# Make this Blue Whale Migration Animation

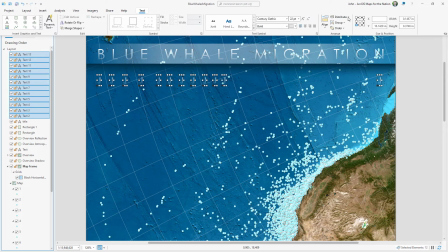And then in the text tab I'll distribute these horizontally across my layout and
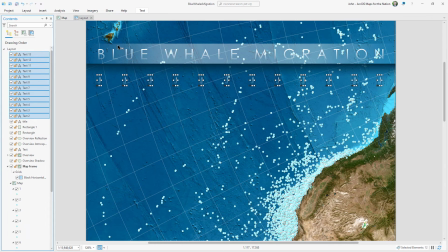I'll align them so they're aligned and
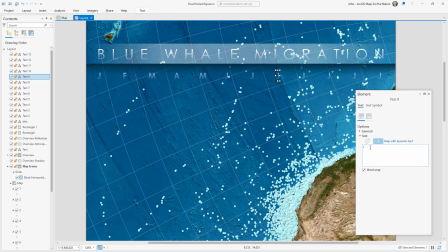then rename the letters to correspond with their month and
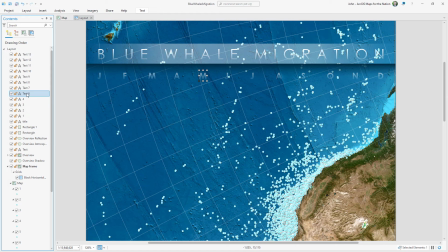I'll definitely rename them in a table of contents so I can keep them straight never I mean always label your layers and then I'll group all of these month text layers and name it months
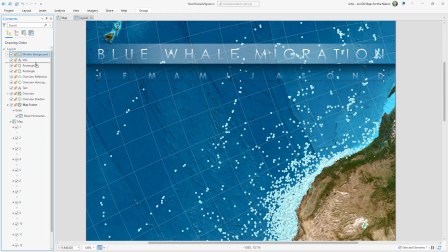background and next I need to make a version of these month labels for when they are selected so I'll duplicate this group and name it month selected and later in my animation each one of these label layers will be used in
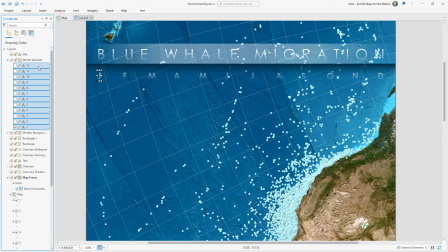each frame of the animation and I'll just quickly change the style for each
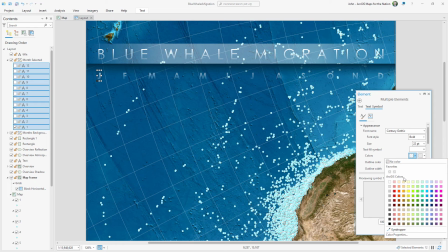of these labels to be fully white at the top of the gradient so that
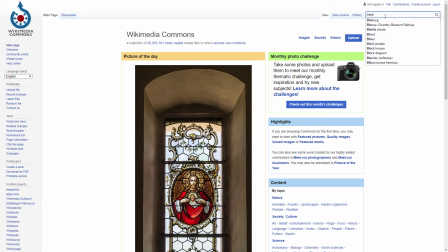they're brighter because this is an animal migration map I think we need some
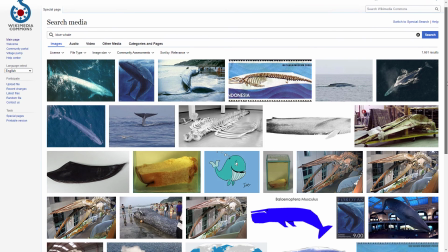sort of pictorial representation of a blue whale here so here you
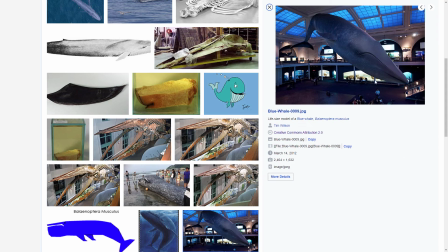are in Wikimedia Commons and there's not a whole lot here except this is kind of interesting it's not even a real photo of a blue whale it's better good news it's CC 2.0 I can use it and then I freed it from its background in some random image editing application.
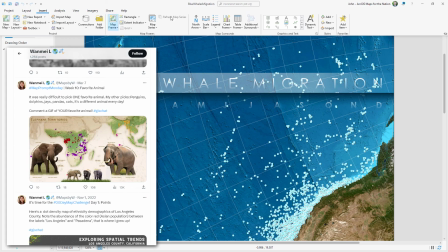And then I asked myself, what would one Mei Liang do? Maybe nestle this blue whale right into the title banner.
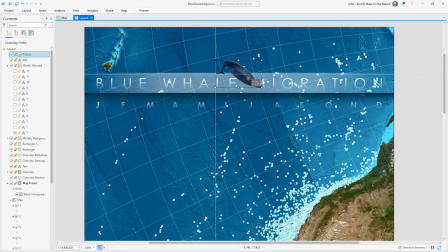So that is what I'll do. And to help sell the illusion that this blue whale is diving over our title banner,
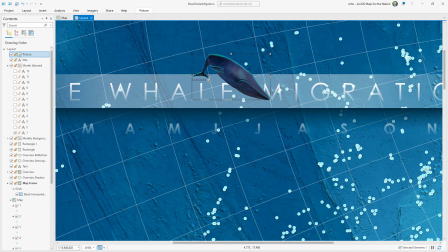I'm going to insert a rectangle and just cover up this little bottom
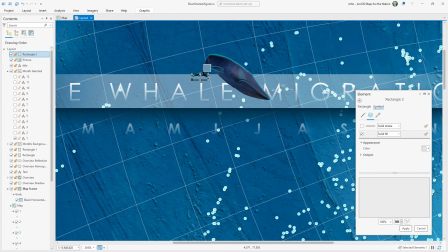bit of its tail with a semi-transparent version of that background color, which I can sample with the eyedropper tool. And because that was an effective bit of tomfoolery, I'm going to crank this up to 11 and draw a polygon behind the whale in front of the banner and give
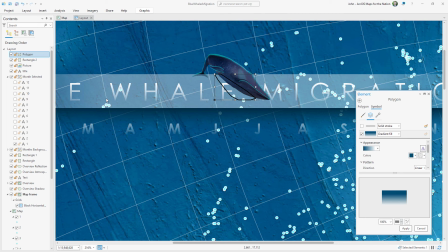it a semi-transparent gradient to look like it's casting a little shadow over this title for some reason.
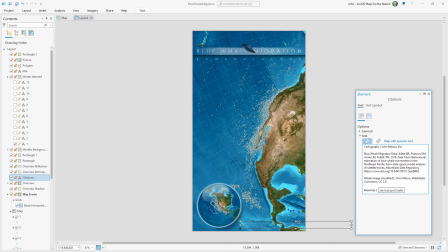And now that I have all the things that require citations in place, I can update this citation to include data credits, image credits for that cute blue whale, and my name. Because like my mom said, always sign your work. And then I'll show only the January label and only the month of January's data.
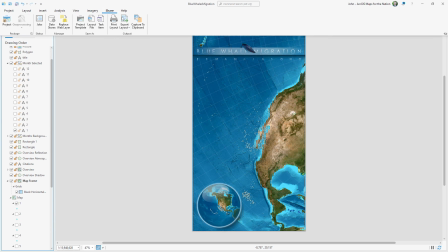And I'll export that as an image. And then I just do that 11 more times, one for each month of the year.
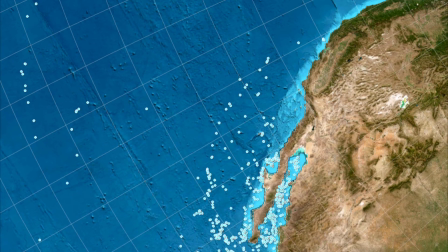So here's that month of January's blue whale locations in the 1080 by 1920 aspect ratio of Instagram videos.
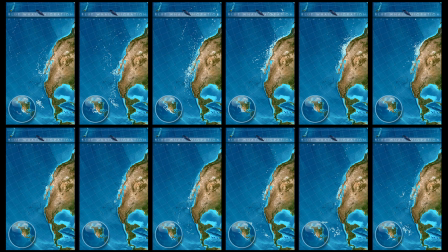And here are all the other months, which we can arrange in time and just play through like an animation.
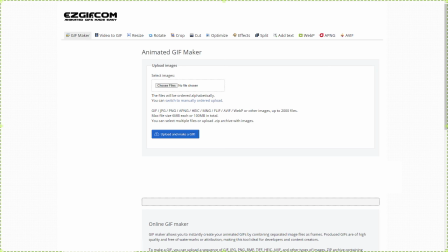You can use the Instagram app itself to make your animation, or you can make your animation elsewhere and then just like have it, man.
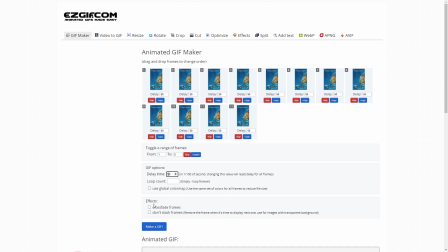I like a website called easygif.com. You can upload your images, set the frame rate, choose to fade between frames if you want, and it makes you an animated GIF.
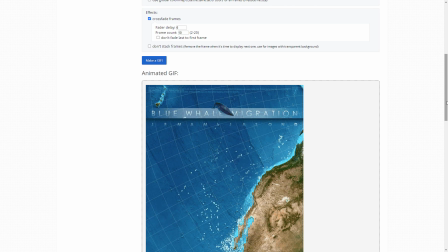And you can actually use the same site to convert that GIF into an mp4 file size, which is way more efficient and friendlier with social media sharing.
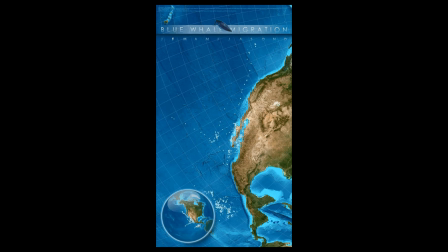And that is how you take beautiful animal migration data, create a layout in ArcGIS Pro, and then stitch it into an animation ready for social media.